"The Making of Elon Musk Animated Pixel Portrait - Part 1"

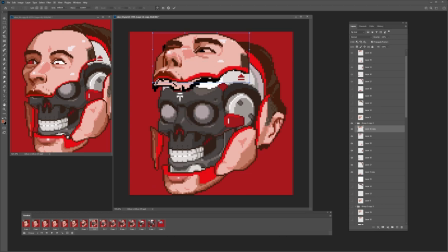[16:22]
those warped in-betweens I had earlier I'm going to rewarp my final keyframe to match and then clean it up after that
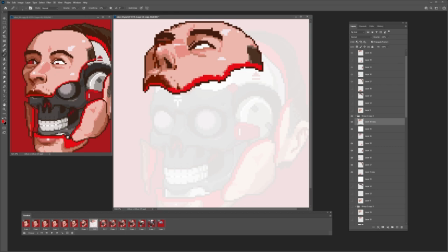[16:32]
here's the warp and I gotta clean it up.
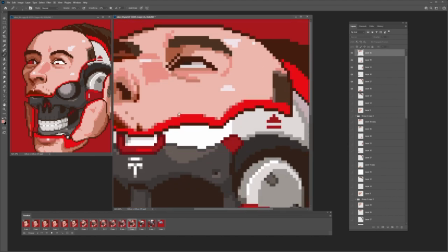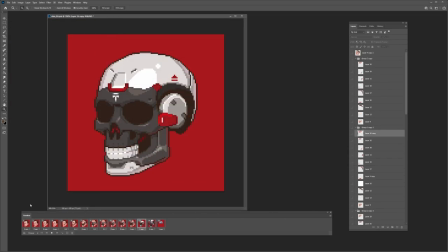[16:50]
So here I think I have most of the frames cleaned up at this point and that's the final opening of the face panels.
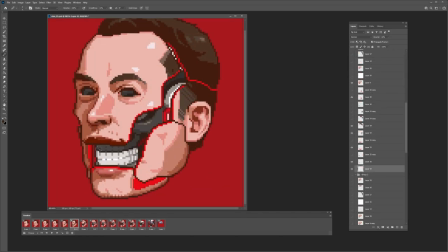[16:58]
So one thing that stands out immediately to me is not having any cast shadows or shadows at all over that skull as
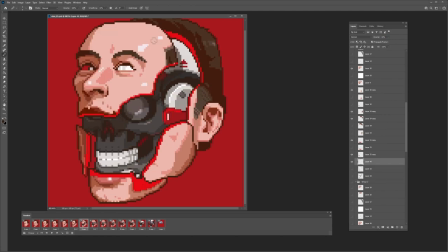[17:05]
the panels are opening up so I wanted to make sure I had at least a shadow coming off of that main face plate
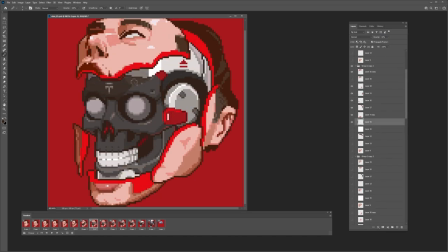[17:12]
because it overlaps so much with the skull so here I'm just going in at every frame and just I have like a layer I think it's on multiply or it's on like a lower opacity
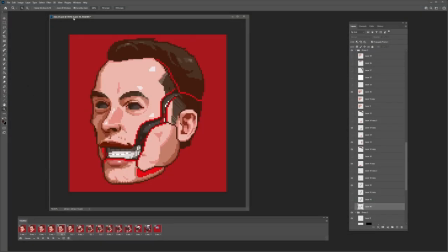[17:21]
and I'm just going in and filling in the shadows so
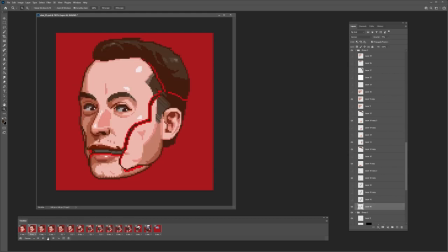[17:27]
that's feeling a lot better to me so
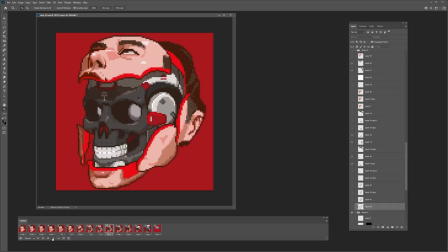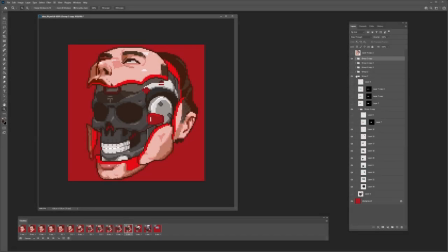[17:49]
next up is the robot arms so right off the bat I kind of knew I wanted to take inspiration from you know the Tesla factory If you've seen pictures of it,
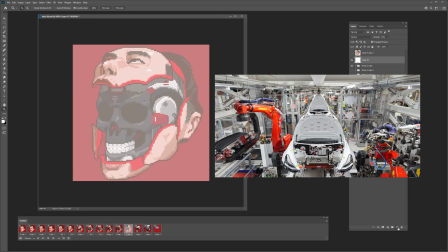[17:58]
it's all white with like the red robot arms. It's got a really stark, cool sci-fi, clean, sleek vibe to it. I didn't want to have the white background on this one because I like having the colored background color.
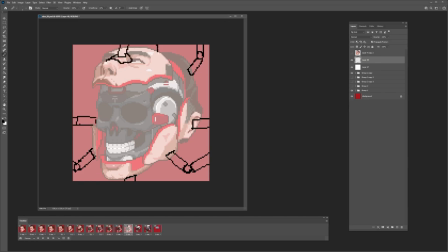[18:11]
So I kind of flipped it and decided to have the white mechanical arms over the red background.
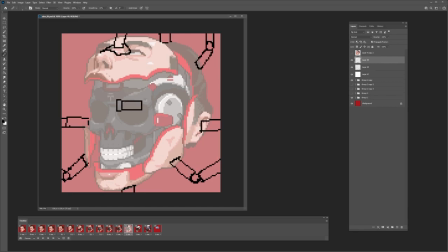[18:16]
Still giving you that Tesla factory vibe. So I just kind of blocked out all of the, just kind of sketching out all of the arms that I want to have. and then just going in and
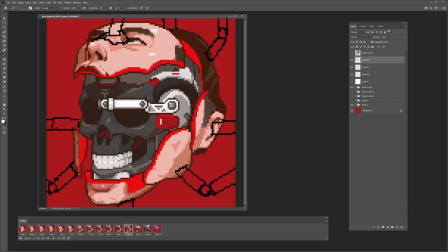[18:28]
doing one horizontal kind of clean version that I'm going to base all of the other arms off of.
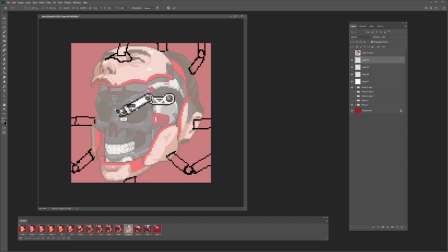[18:36]
So I have each segment of these arms on a different layer so that I can move them independently.
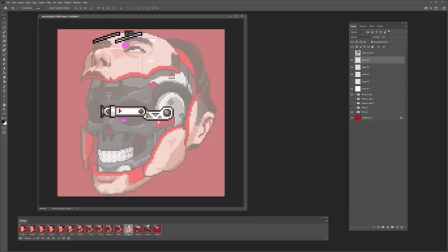[18:42]
I decided for the top panel here, I use a slightly different contact piece to grab the face.
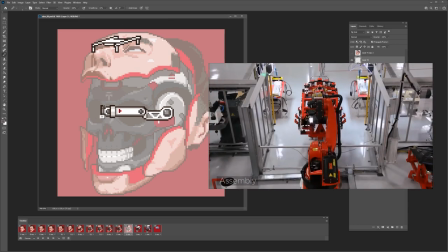[18:47]
This one's based off of, if you've seen videos of the Tesla factory, They have an arm that applies to the outer shell of the car,
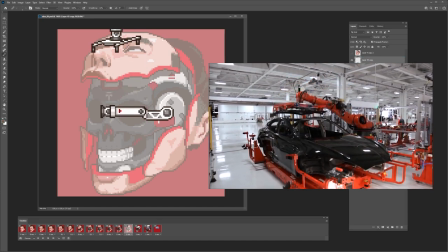[18:55]
and it holds like a giant piece, and it's like this flat hand-looking thing.
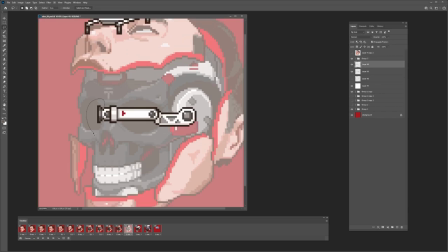[19:01]
So this is inspired from that.
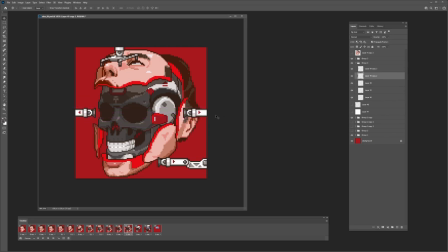[19:05]
And I start to duplicate these horizontal arms for all the side pieces. Line them up, and then I duplicate some of them for the bottom jaw. and then I realized for the back of his skull I wanted something a little bit different
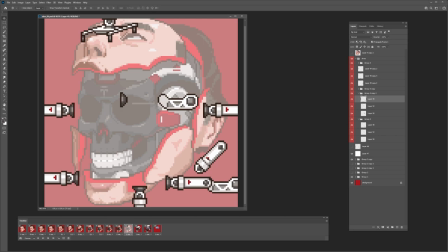[19:22]
more 45 degrees so just modifying some of these arms to look good in 45 degrees and I'm gonna line it up to the
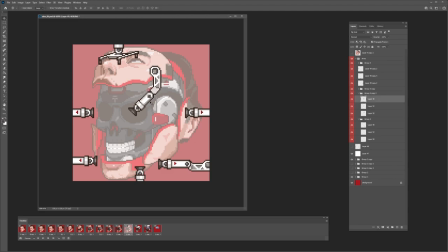[19:31]
back of the skull so
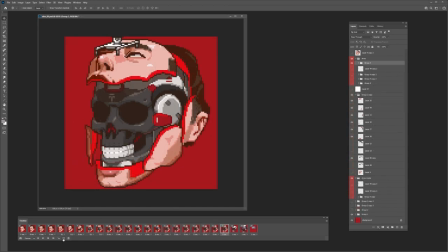[19:37]
next I started to set the the frames for the animation so here I'm starting with the top panel and with every frame I'm just kind of incrementally moving it up a few more pixels until it's off-screen.
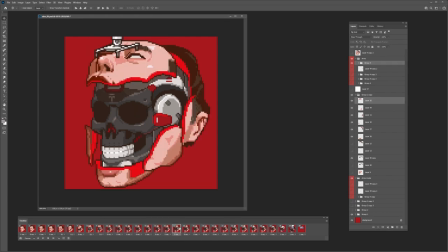[19:52]
So here you can see it in action. It feels pretty good so I do the same thing to the bottom jaw.
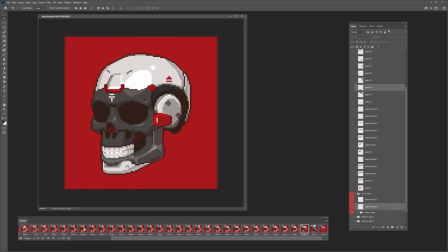[19:59]
Top and bottom.
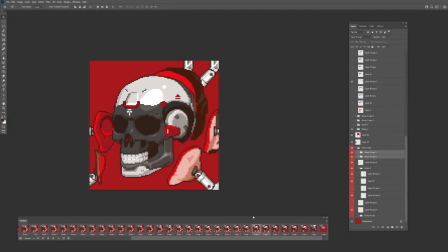[20:03]
And then I apply that same philosophy for the other panels on the face as well. So here I'm just setting all the keyframes, setting all the frames, making sure it's all moving properly. And I realized I wanted to have a little bit more detail on that inside of the back of a skull piece.
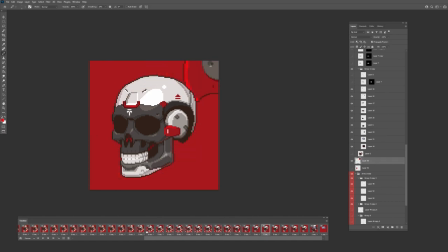[20:22]
So there it is, all the pieces moving out.
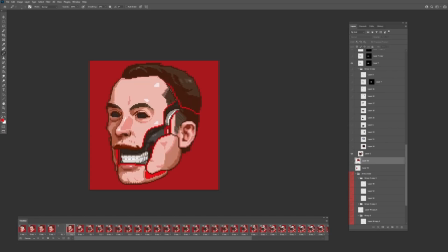[20:27]
So then I just cleaned up a couple things and here's a look at how the animation turned out.
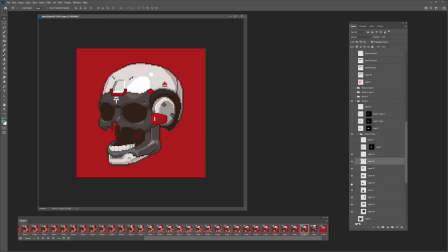[20:36]
The next thing I wanted to do was open the skull up because I need to reveal the brain so I've already decided I'm going to use the same arms,
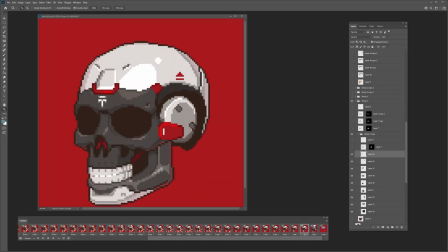[20:43]
robot arms, to remove the skull pieces but that little red element on his forehead,
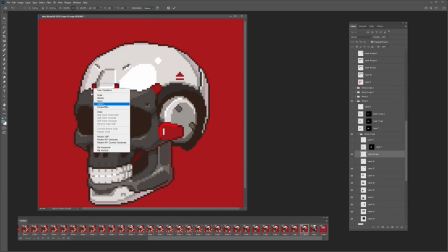[20:49]
I wanted to actually have some articulation there and have it kind of click, almost like it's like an unlock thing that unlatches.
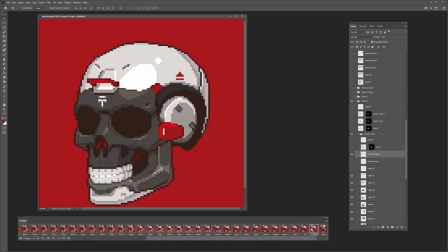[20:57]
So I'm just going in, drawing a couple frames for the rotation of that little latch.
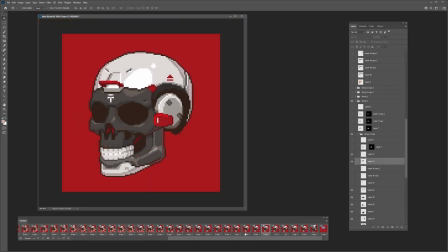And then I start to set the frames on the animation for the skull pieces.
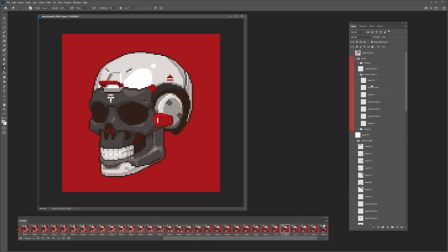[21:17]
And once I like where that's going, I start to duplicate some of the layers from some of the robot arm layers. And this is where it gets really kind of unwieldy, you know, staying in Photoshop. Usually for more complex animations, I would have moved into After Effects by now.
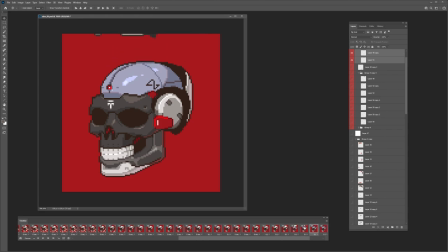[21:36]
But I'm trying to keep this whole sequence in Photoshop just to keep it a clean file.
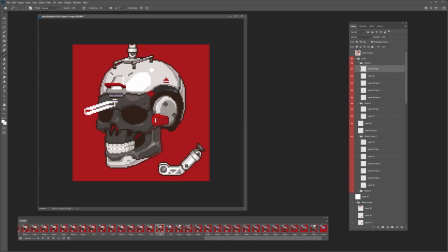[21:45]
So I realized I wanted something a little bit different on that front forehead piece, or that front faceplate. This robot arm's a little bit more in perspective just to give the whole thing more of a sense of depth because this thing's going to be coming diagonally
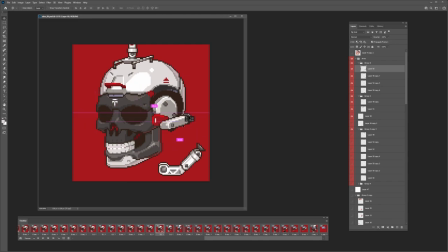[22:02]
at you and to the left. So just making a 3D version of that. And I'm thinking to myself here that I want to make this arm kind of bend at the joints and it'd be so cool if you can actually see the articulation happen.
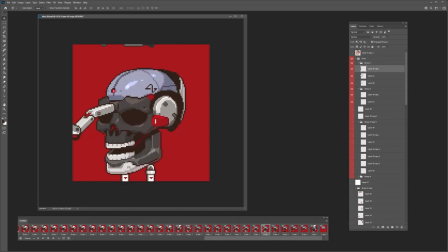[22:20]
but how it turned out was there wasn't enough time by the time the the arm moved out of frame
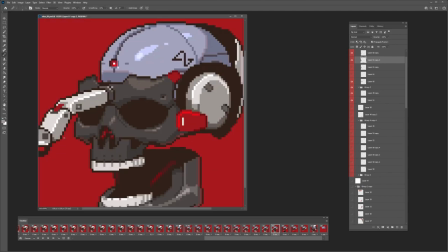[22:27]
you know you don't really get to see much of the the actual joints bending so if
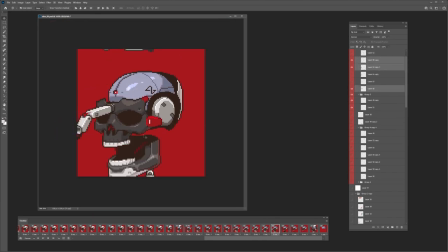[22:33]
you if you play close attention there's like maybe two frames of it happen here you can see me working on it here but you don't really notice it so here i'm just animating some of the final pieces out
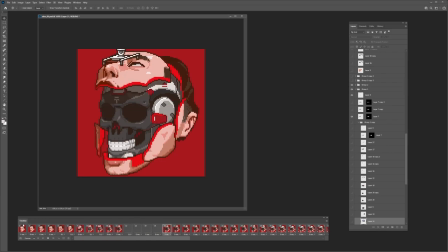[22:47]
I'm going to assign robot arms to those two and here's a look at pretty much getting close to the end here.
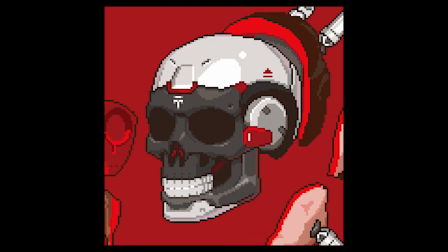[22:57]
Here's a look at how that whole sequence turned out and that's going to be good for this first video.
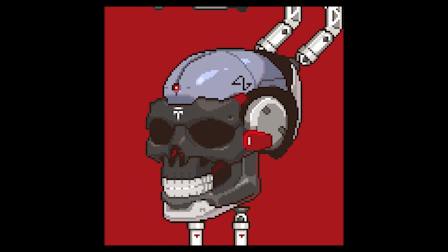[23:02]
On the next one I'm going to talk about the Cybertruck and how it transformed the brain so stay tuned for that and if you like what you see hit the subscribe button.
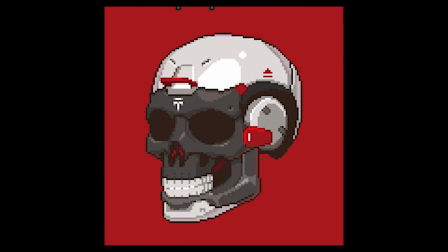[23:11]
Thanks everyone!